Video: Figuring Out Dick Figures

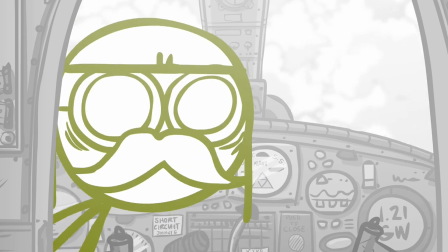He saves Red and Blue from the island they get stuck on, while also being the one who was hired to hunt them down.
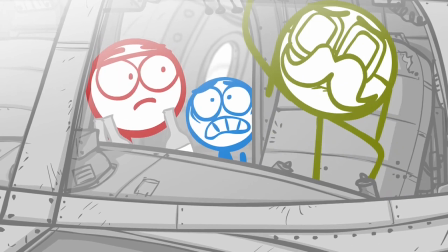Luckily for them, he is an alcoholic who is suffering from alcohol blindness.
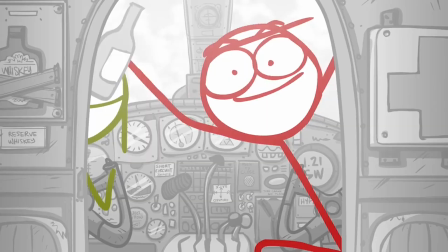However, he's slowly regaining his sight as he becomes sober, so Red gets him drunk while Blue fights off the jetpack-equipped ninjas.
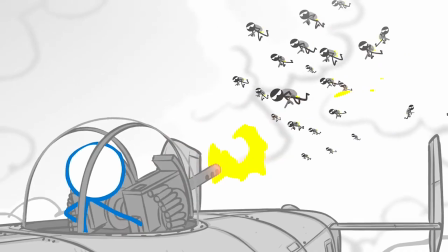Again, perfect adaptation of the show. This is the exact type of thing that the web show would have been doing.
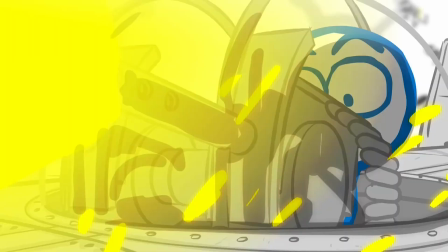I've already talked about a lot of the decisions they made to make the whole thing feel more cinematic, but another scene I really want to bring attention to is that fantastic chase sequence.
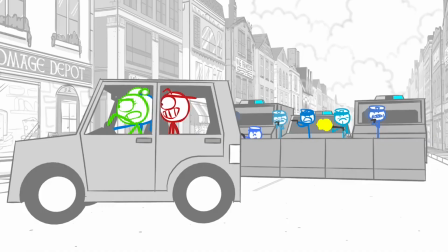They mix their regular 2D animation with 3D models, but with the simple textures they use for backgrounds,
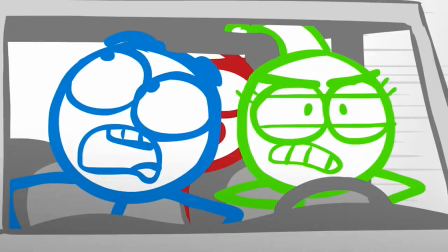it all blended together really well, creating what, in my opinion, is the most impressive scene of the entire series.
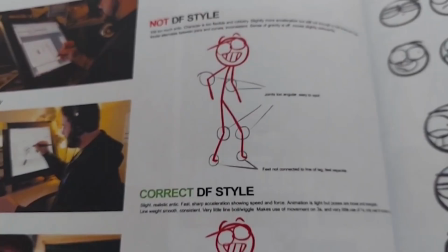Experimenting with 3D really allowed them to get some shots that weren't possible in the series before. Of course, drawing with stick figures is a shortcut, but consider this.
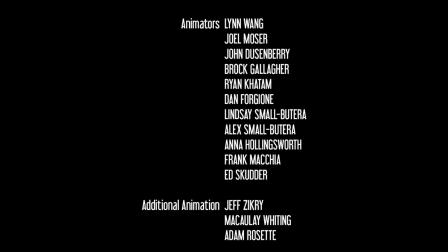There were not a lot of animators on this project. The main animation team consisted of 11 people, with 3 people being credited for additional animation.
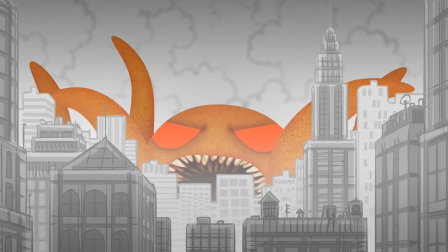That is exceptionally low for an animated film. I think the only aspect of the movie that could have used work would be Ochimowete.
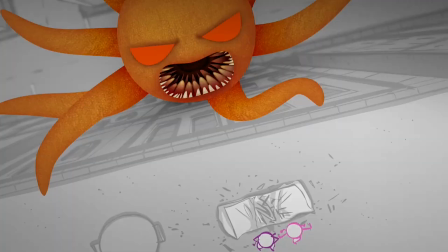Like I said before, he plays a role in the movie more so towards the ending, and I would say it's the only thing in this movie that looks cheap by Dick figure standards.
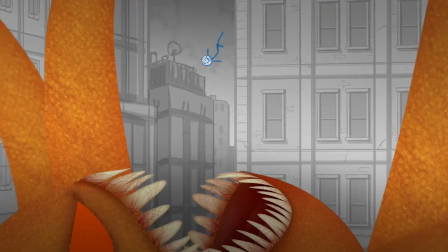Like, instead of actually drawing this giant squid out, they created a model of Riggs to animate it.
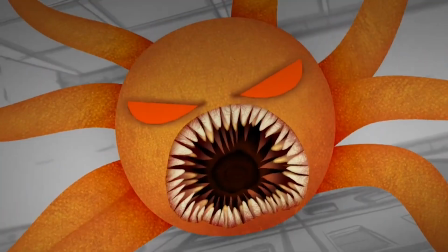At certain angles, it looks decent, but whenever it talks, this looks really cheap.
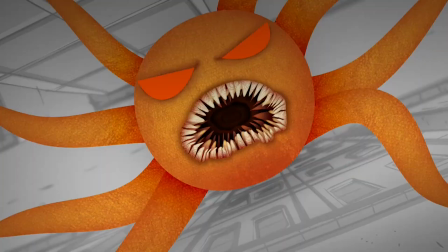I'm giving this movie a lot of props for its art. I'm giving the stick figures movie a lot of props for its art.
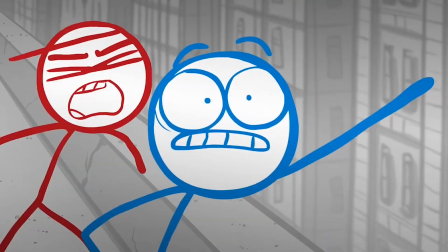When it's this bad, I gotta be honest about it. That looks terrible. Perhaps this is something that would have looked better if they got more money during the Kickstarter.
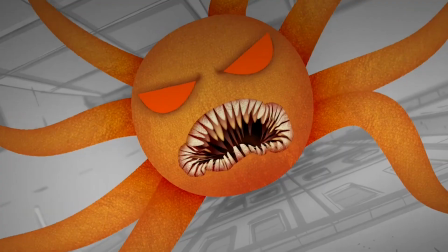If only they got my $25. If only they got my fucking $25, this whole scene would have been different.
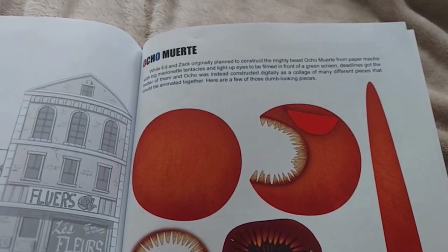This would have been Ghibli-style animation with the fucking squid.
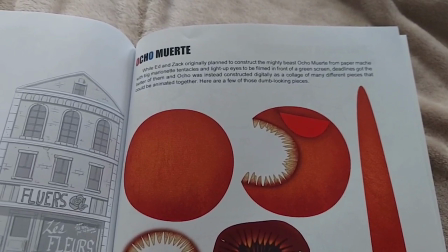Actually, if you take a look at the art book, it actually does explain that Ochimowete was going to be a papier-mâché with, like,
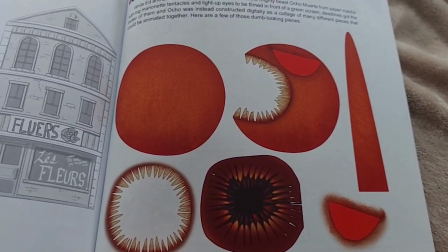these big marionette tentacles and light-up eyes. They were going to film it in front of a green screen.
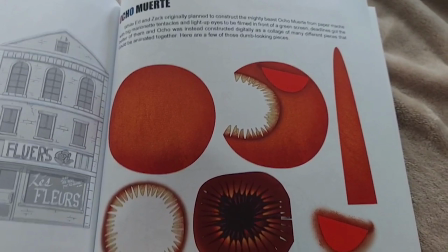This is more of a time-constraint thing. So yeah, I mean, you can kind of see where the budget cuts came in, I guess.
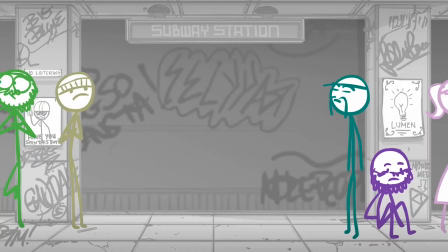But it's a neat idea that they had for it. Also, while I'm mentioning gripes, let me talk about one scene in the movie that I don't think works very well near the end of it.
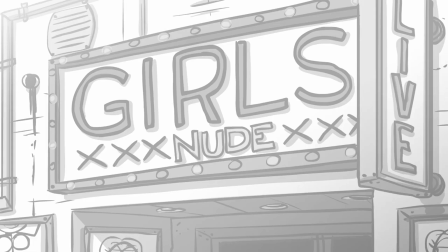As Red and Blue start to rekindle their friendship, they decided to throw in one more scene to have them split up, only for them to regroup at the end.
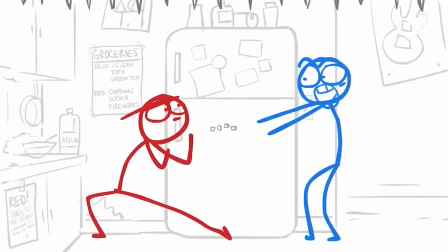That is a pretty typical trope, but this is Dick figures that we're talking about. Doing tropes is kind of their thing.
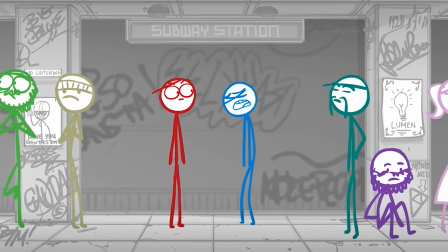But it's just so forced here. Sup, boys? Like, it happens within seconds.
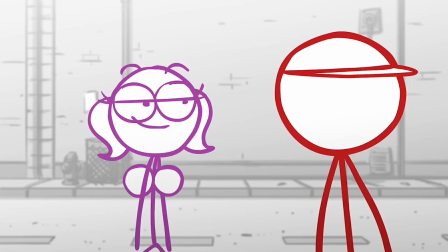spacey. I see two mountains right here. Oh crap, not now.
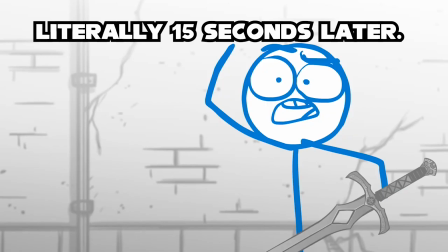Dude, we don't have time for this. She can wait a little bit. That gem hasn't gone anywhere for like a billion years.
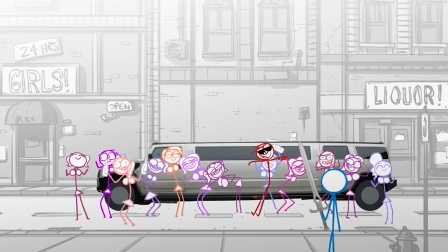I don't know why I ever trusted you. You never followed through on anything.
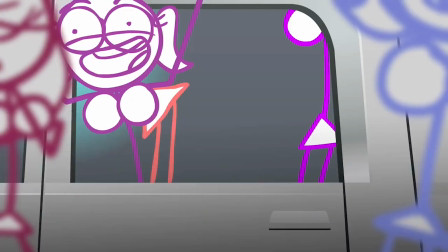This is the most important thing that's ever happened to me in your bailing? I could almost see them doing this as a joke, but it doesn't feel very ironic here at all.
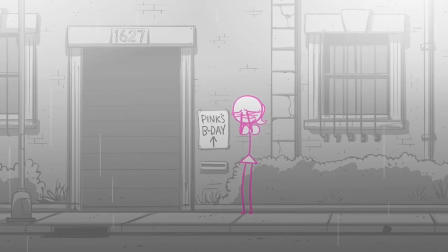It does lead into the epic montage song where we see Red regretting his decision to abandon Blue.
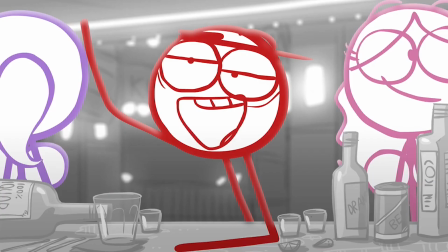And this scene is funny, and this scene does have jokes. It more so feels like this scene was included so they could include this scene.
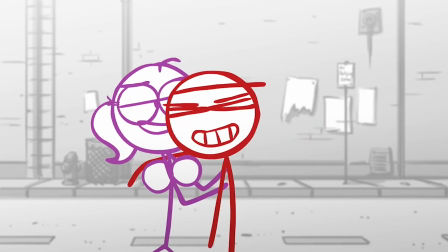But I think they needed to take the breakup scene a little slower, because without it being played as a joke,
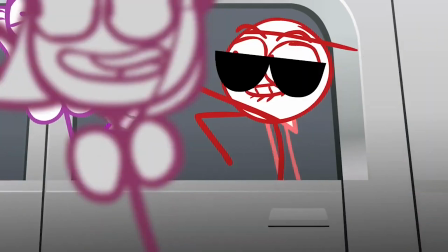and it being a more dramatic scene in the movie, it feels like they're forcing conflict into the film.
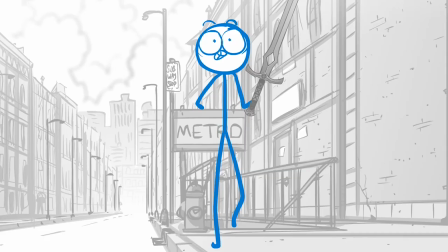Again, if it was being done for a joke within the scene, I'd give it a pass because it's the Dick Figures movie.
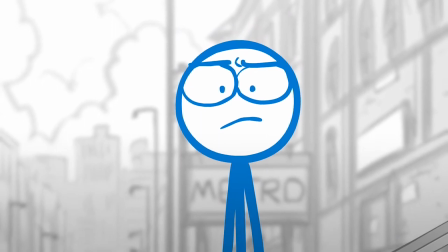I don't need, like, this great drama in the Dick Figures movie. But they play it pretty straight, so it's just weird. Again, maybe it was a budget thing. If only they had my $25! Shit!
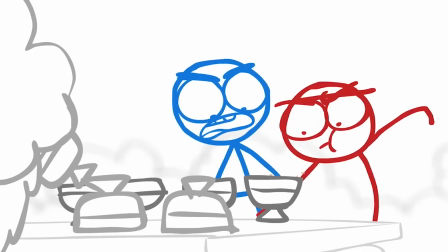The only other thing I want to mention before moving on to the finale is the score by Nick Keller. Most of his music for Dick Figures is electronic music.
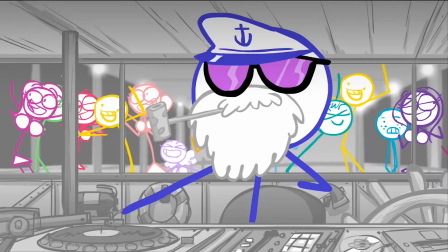Techno, house, dubstep. There's a lot of that in Dick Figures, and a lot of that in the movie as well.
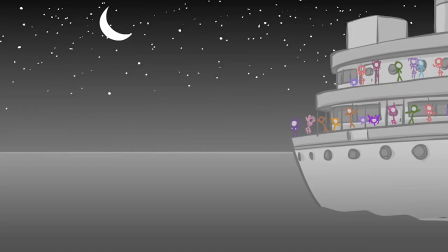And I actually think the movie has some of the better electronic tracks of the entire show.
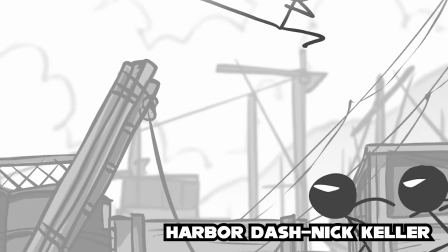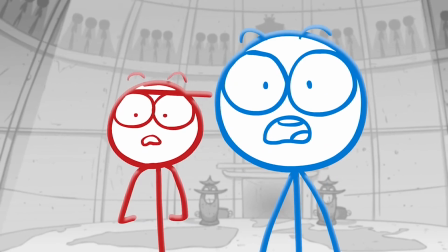But on top of that, the movie throws in a lot of cinematic sound and music. With the bigger story, it makes sense that they would want to try to have a more diverse score.
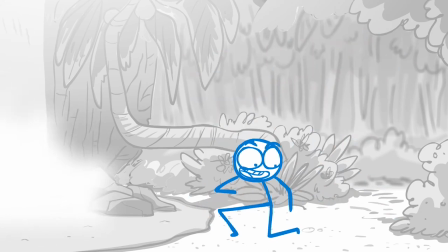And I think the music in this movie accompanies the scenes very well.
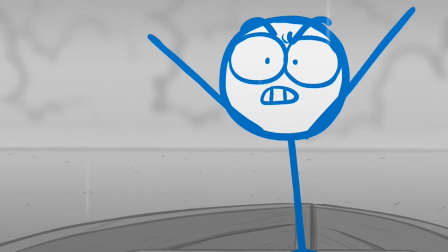The scene where Blue learns about how Red really feels about him has eerie music that builds up into something more dramatic as the two get into a fight.